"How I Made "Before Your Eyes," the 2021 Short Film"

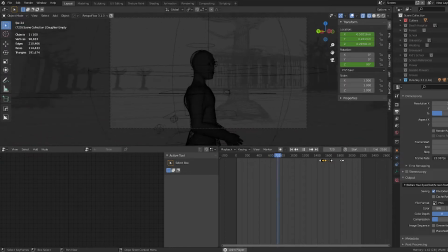I'm Derek Silvers, the guy who made the short film Before Your Eyes. This short film took 6 months of my life to make from beginning to end, so now I'm going to milk it for more content.
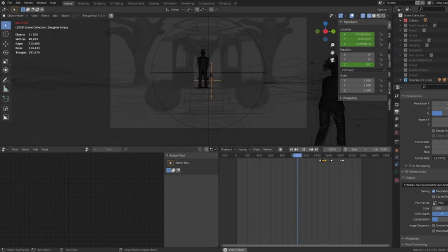No, I'm just kidding. Now I wanted to upload this kind of making of featurette, which will be kind of like a cross between a DVD making of featurette and a Blender tutorial. For the more Blender heavy sections of this video,
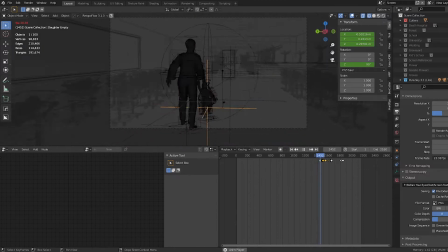I would consider it probably an intermediate Blender tutorial because I'm not going to be explaining every vocab word or button that I use, but I'm going to link to
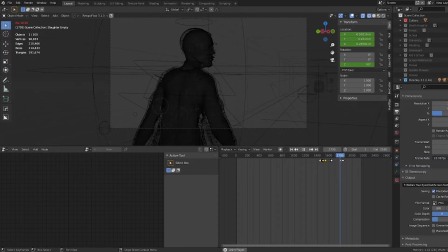some tutorials that helped me a lot in the description. So you can follow those tutorials if you're looking for a better in-depth Blender teaching experience.
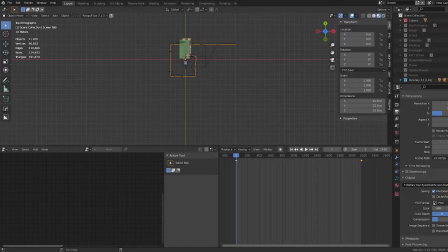This video that you're watching right now is going to focus on 4 main areas, which are my rough
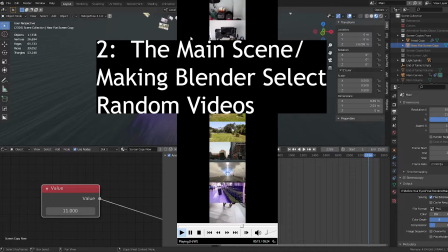renders of this project, the main scene, and my random video selection process, the movie within the movie, what I would do differently now, knowing what I know. Part 1, rough renders.
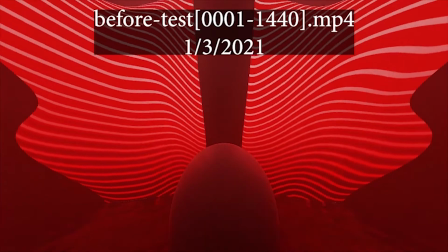Alright, here we have my test renders. I'm going to speed up or slow down the video based on if I have anything to talk about, because there are a lot to get through. Alright, so you see this first one was just a lighting test, basically.
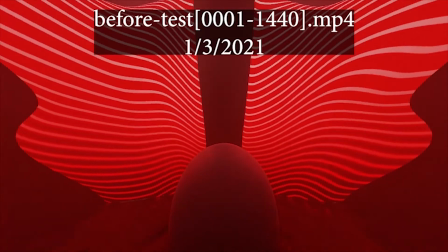I just was testing emission from a screen onto a fleshy ball while a watery texture flows by underneath.
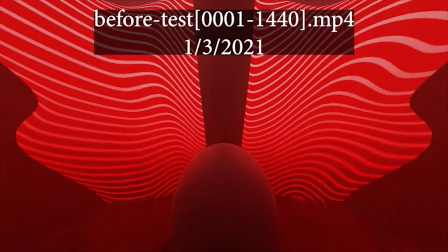And that's about it. You can see that originally the screen was kind of a butterfly shape. I was just testing all different kinds of shapes for the screen and eventually just settled on
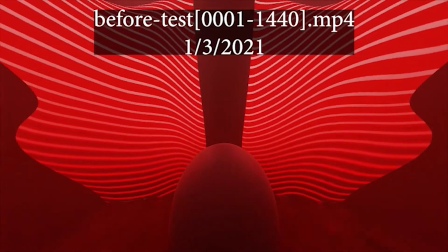a normal cinema theater screen, basically.
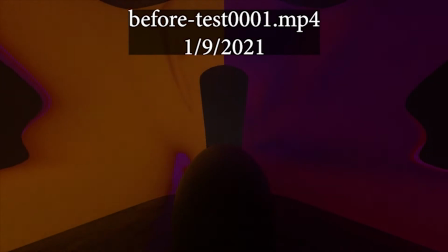Here's the next one. Now you can see that there's actually something happening on the screen.
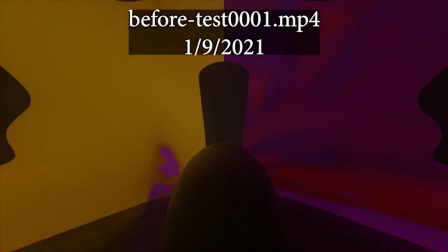It's still a weird shape.
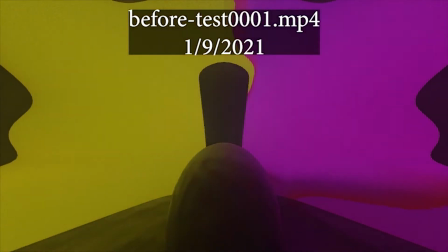And the problem with making the screen a weird shape was that you can't really see what's happening on it,
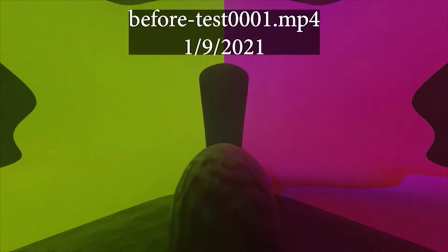hence the cinema screen.
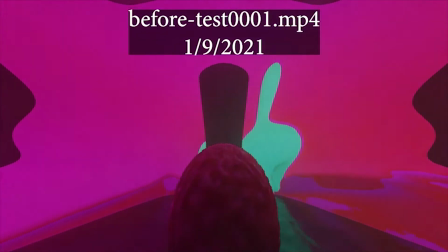You might notice that in the screen there are 2 people.
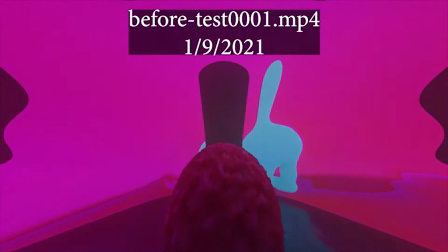There's a mother and a father walking around, and there used to be a father character,
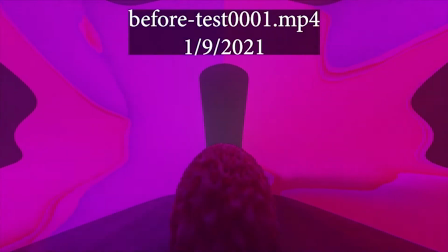but I cut him out because there was no need for him and it would have created a lot of extra work.
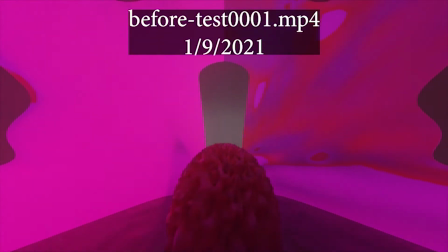You can see I'm also testing wrinkling using shape keys on the fleshy ball.
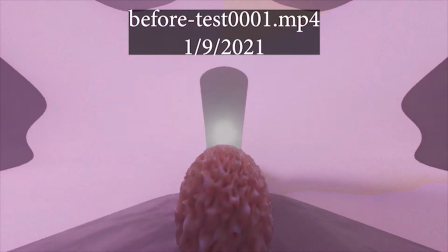Although it's not really wrinkling, it's just kind of turning into a brain or something.
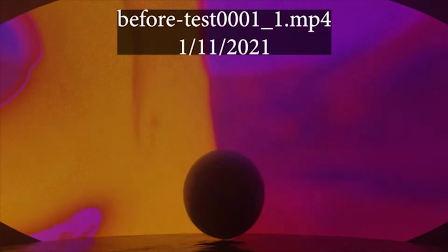Here's the next one. Now the screen is a more normal shape.
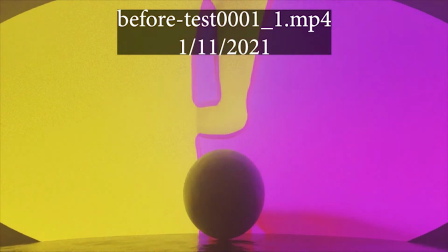As for the weird colors on the screen, I just tweaked the hue of
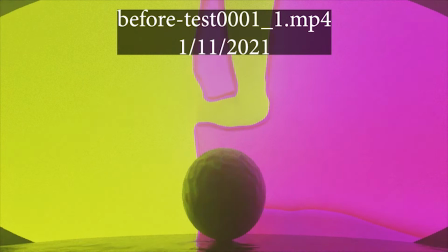the screen scene a bit to make it kind of neon colored,
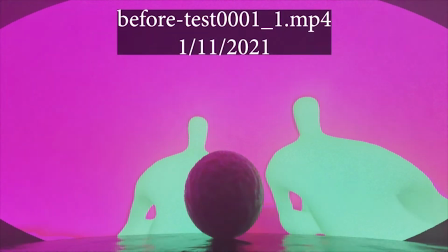just because I wanted to see how it looked when neon light is emitting onto the fleshy ball.
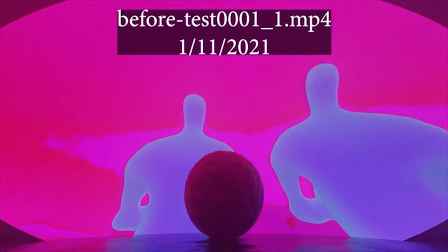And there are still 2 characters. You can see them better in this test. They're just kind of walking forward.
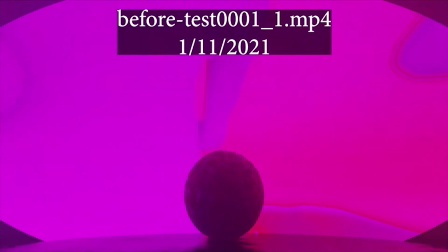There's not much else going on.